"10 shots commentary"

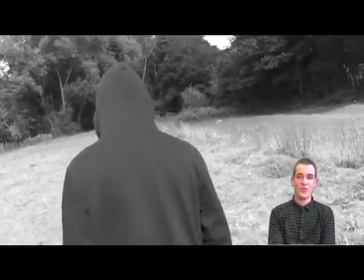first opening seconds of the film feature an off-kilter shot of the killer,
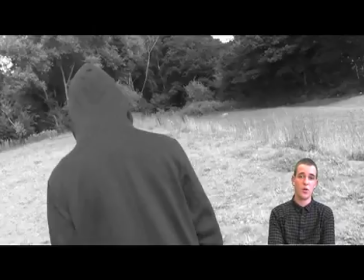which I use the shot first as it immediately gives the audience a sense of confusion and disorientation, which instills fear of the villain,
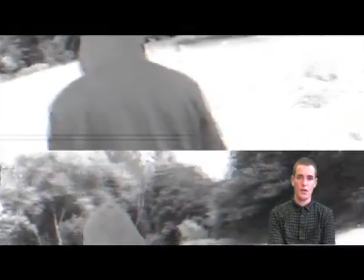the same fear the victim would face. Immediately after, we see an over-the-shoulder shot of the villain.
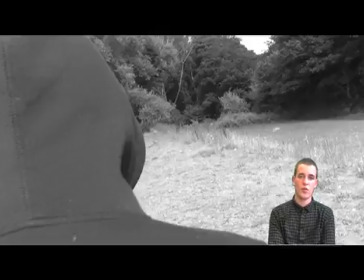This aids the audience to almost fit into the shoes of the killer, while still providing that uncertainty and confusion that has connotations with the off-kilter shot.
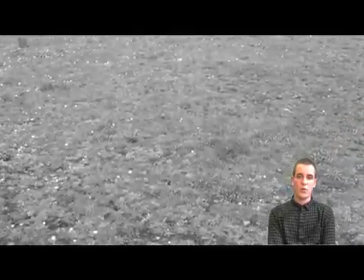Next on our list is a close-up of the weapon, in this case being a piece of rope.
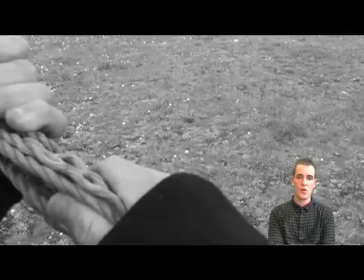We decided to use a close-up of the weapon, A, to build tension, and B, to almost foreshadow the success of the killer.
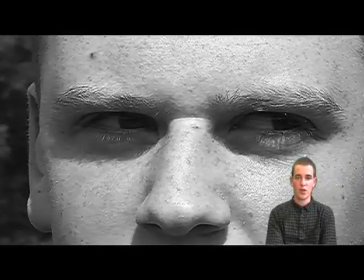Following this, we have a close-up of fear. This helps exert this fear onto the audience, which makes them emphasize with the victim. In other words, it makes the audience become the victim, which naturally gives them a level of anxiety.
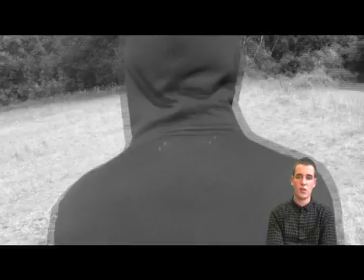Now we have a 360-degree shot of the killer. This was edited post-production to include effects to implement a loss of awareness for the audience.
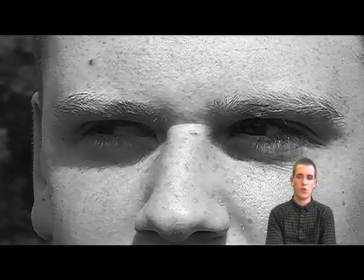Next, I used another reaction shot to further display the tension that the victim was feeling.
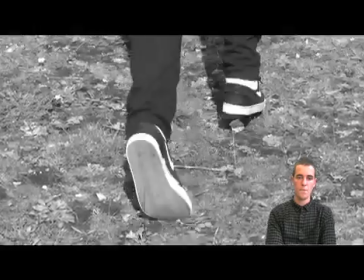This would help to instill fear into the audience. We now have the scene in which the victim runs away from the killer.
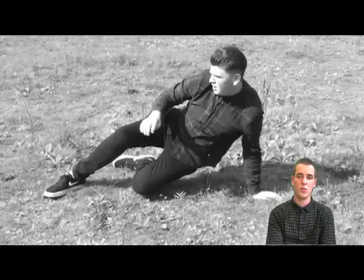This helps instill a sense of powerlessness and dehumanization into both the victim and the audience.
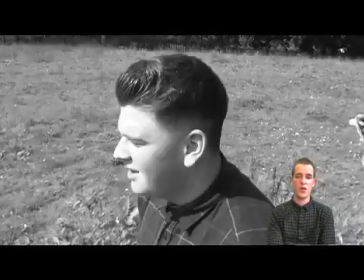Here we have the scene in which the victim is killed by the killer.
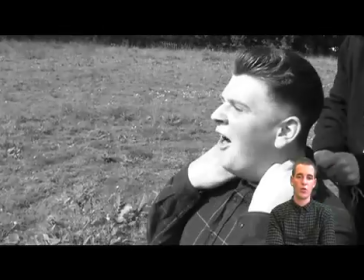This leads the audience to feel a sense of despair for the victim, because during a horror film, you learn to bond with the victim as they go through the same experience as the audience. So when the victim is defeated, the audience feels a sense of sorrow.
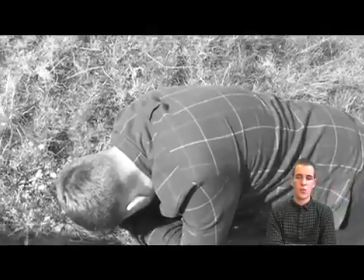Lastly, the scene of the killer standing over the dead body of the victim shows the audience the power of suggestion as the body's lifelessness suggests death.
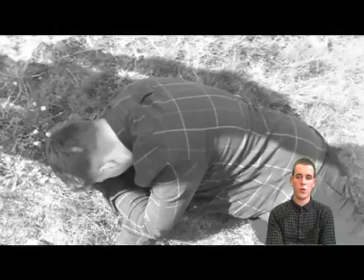This tells the audience that all hope is lost and the killer is going to strike again.